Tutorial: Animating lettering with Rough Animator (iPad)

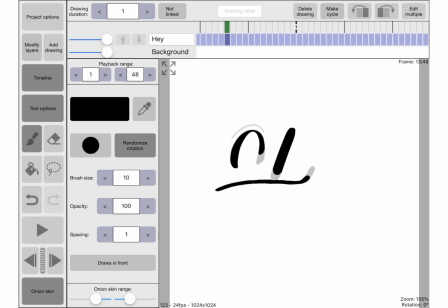8:22 So here, I want this line to follow the curvature of where this animation is going, so because it's drawing in from like left to right kind of clockwise around this bend.
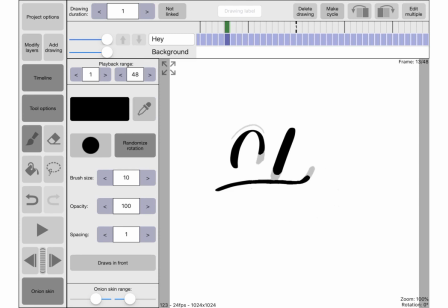8:34 As the line is kind of coming away from that I'm going to start removing it from the left-hand side as though it's kind of moving with the animation so we're going from that to that and the next one I'm just going to have to erase it again.
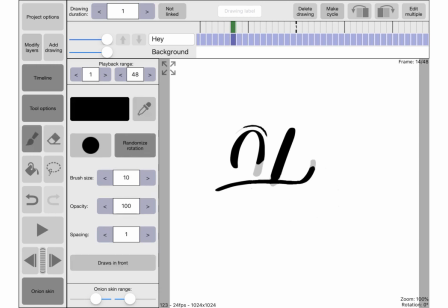8:54 The next one's going to start around there-ish. I've done this really badly and then the next one again just getting a little bit smaller and
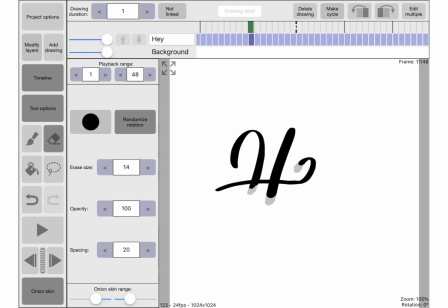9:12 smaller again until it kind of disappears whoops so you can make it as small as you want but it's quite nice if it just sort of fizzles out towards the
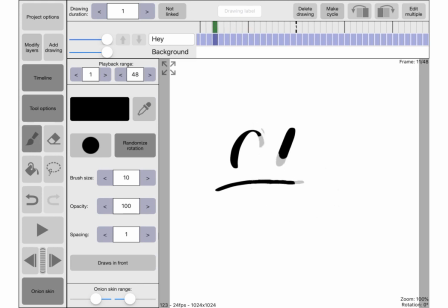9:32 So it starts there but I'm going to do a little bit of work before it as well so that it builds in rather than just like flashes in. So there it kind of moves like organically with the line. So now I'm just going to do the bit before it as well.
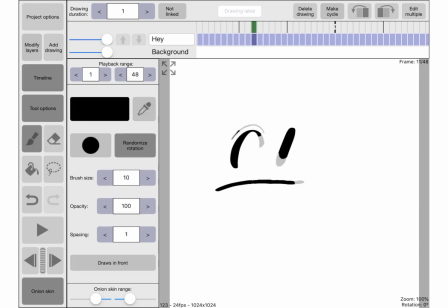9:52 So this time I'm going to start in the same place but I'm gonna finish the line a bit early so starting here and I'm gonna finish like whoops there ish and
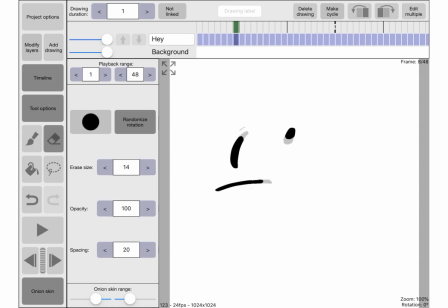10:13 just keep it like nice and light we're trying to the brushes are not great so good luck that
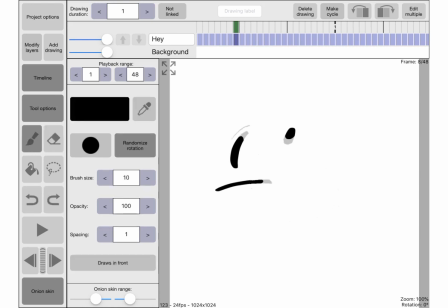10:22 might be a bit long and
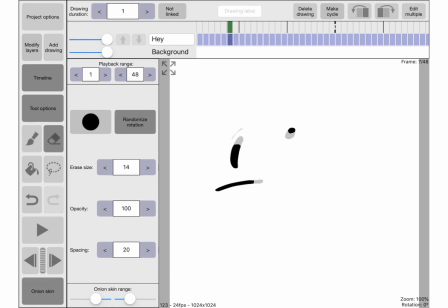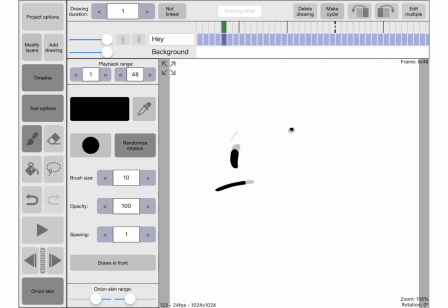10:32 I kind of wanted it to move with the actual animation so done a bit badly here but it should be kind of coming in there rather than where i've done it but hey um so yeah let's just have a look at that so it sort of follows it through quite nicely
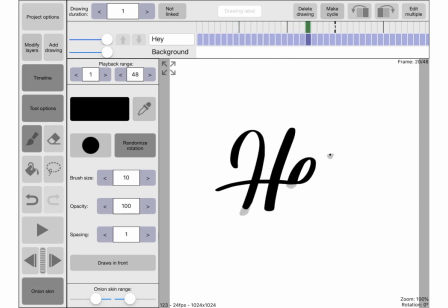um and then i'm gonna add them to a few more places as well so
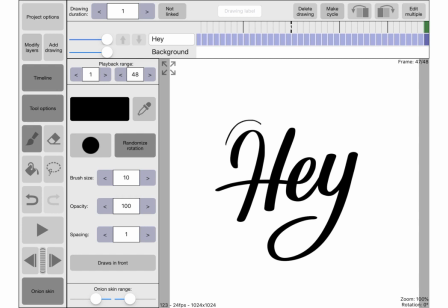11:03 let's just think if i've got one one here ish i'm probably gonna add one like here maybe here maybe there maybe not actually probably
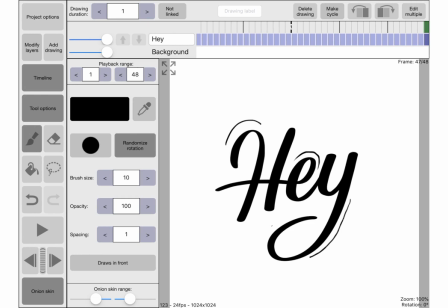11:20 here because that's quite a long boring curve maybe there i'm not sure but i'll do that later um okay so just wanted to show you that line and then the last thing i'm going to do on here is
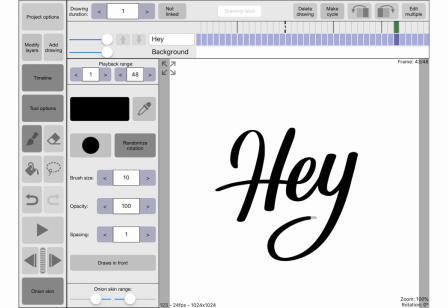11:40 Because, so the end of that Y, it just kind of stops quite suddenly. So just to carry on a little bit of movement there, I thought it would be nice if the Y kind of carried on and went like, woo!
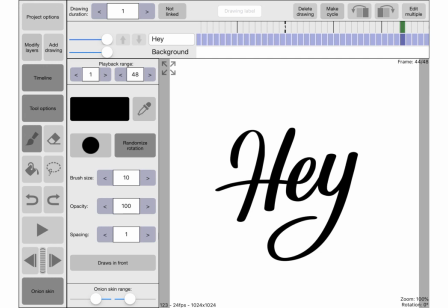11:58 So I just want like a little blob basically. Are we on the last frame? No. So if I go from the last animated bit here, if I just draw on like a little dot,
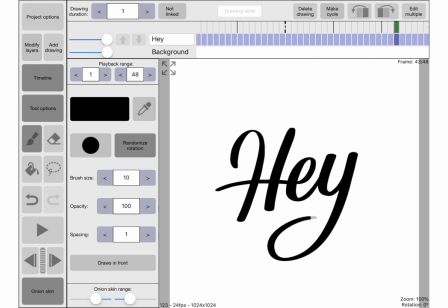12:14 so then we're going from here, and it's like a little bit's kind of broken through, and I just want that dot to like keep moving, so maybe it's here now, and then it's going to bump into the Y.